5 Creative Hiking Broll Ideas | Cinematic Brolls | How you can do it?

Are you into a filmmaking or some kind of content creator? Whatever you are, but one thing you probably know that b-roll can makes your video more alive, more engaging, right? Without that, nobody wants to watch them. So today in this video, I'm gonna share you five hiking b-rolls which you can use in your videos and makes your videos more attractive, more engaging. So let's get started. So first one is a simple one. You don't need any gimbal for this shot just handheld so what i am doing in this shot i am just panning down the camera from top to
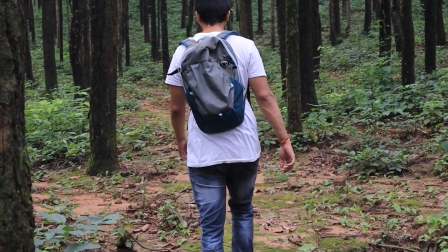bottom like this keeping the subject in the middle of the frame and just tracking the subject while moving forward you can take this shot from below as well like from down to up like this slowly
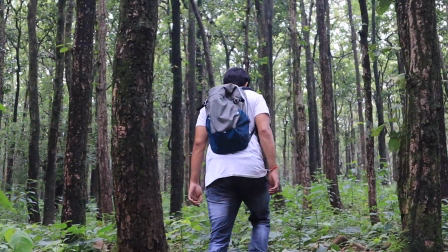and keeping the subject in the middle of the frame like this and just moving forward towards the subject. You can use this type of shots while the subject is moving or crossing the narrow bridge or narrow trail. This will give you a nicer effect.
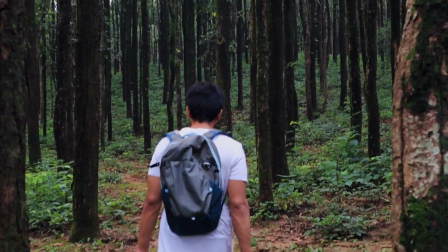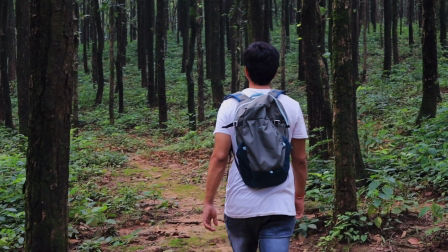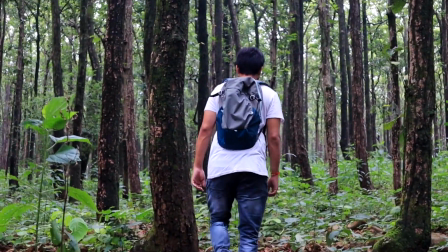So the next one you have seen in various movies, I can call it a parallax effect.
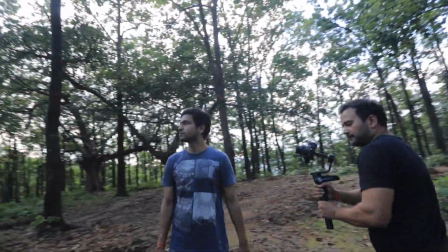This is my favorite one. So what I did, I just keep the subject in the middle of the frame and rotate the camera 360 of the subject. So it will give you a nicer effect like the background is moving really fast while the subject
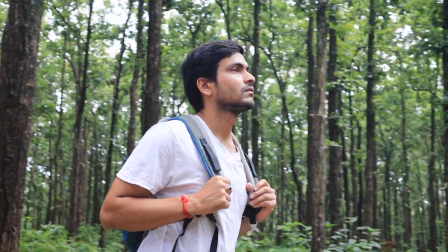is like exploring the location so for this shot i have used a gimbal without that uh video looks choppy so if you are doing that then i recommend use gimbal for the shot so
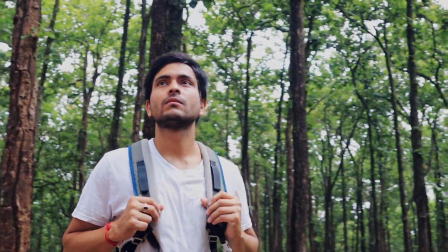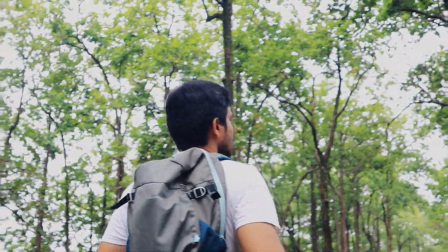the next one is the easiest one showing the foot movement while crossing or passing the trail for this you need to choose a good location having a bushes in middle of the trail and you can set up camera like this having focus on that bushes while the subject is in blur so while
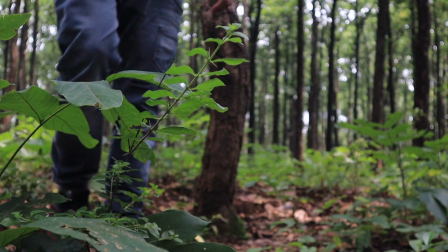cross while crossing the bushes it will give some nicer effect and realistic effects so you can use this type of shot to show something or to show the trail what kind of trails you have crossed so
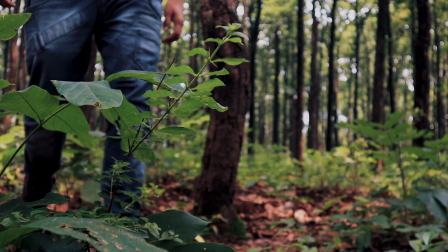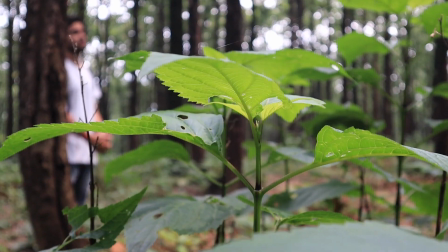next is a reveal shot in this the subject will be out of focus and starting blocks by trees bushes and later on while panning the camera with the
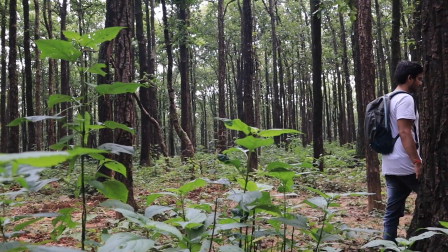subject uh the focus will be shifted towards the subject and subject will be revealed in a very cool way you have used this kind of to reveal something or to surprise something like who's that guy you can uh you have seen this type of shot in various movies or videos like uh subject will be in blur coming towards in the frame everyone is looking like who is that guy who's that guy and later on while the focus shifted towards the subject oh this is the guy so you can create a suspense with this shot okay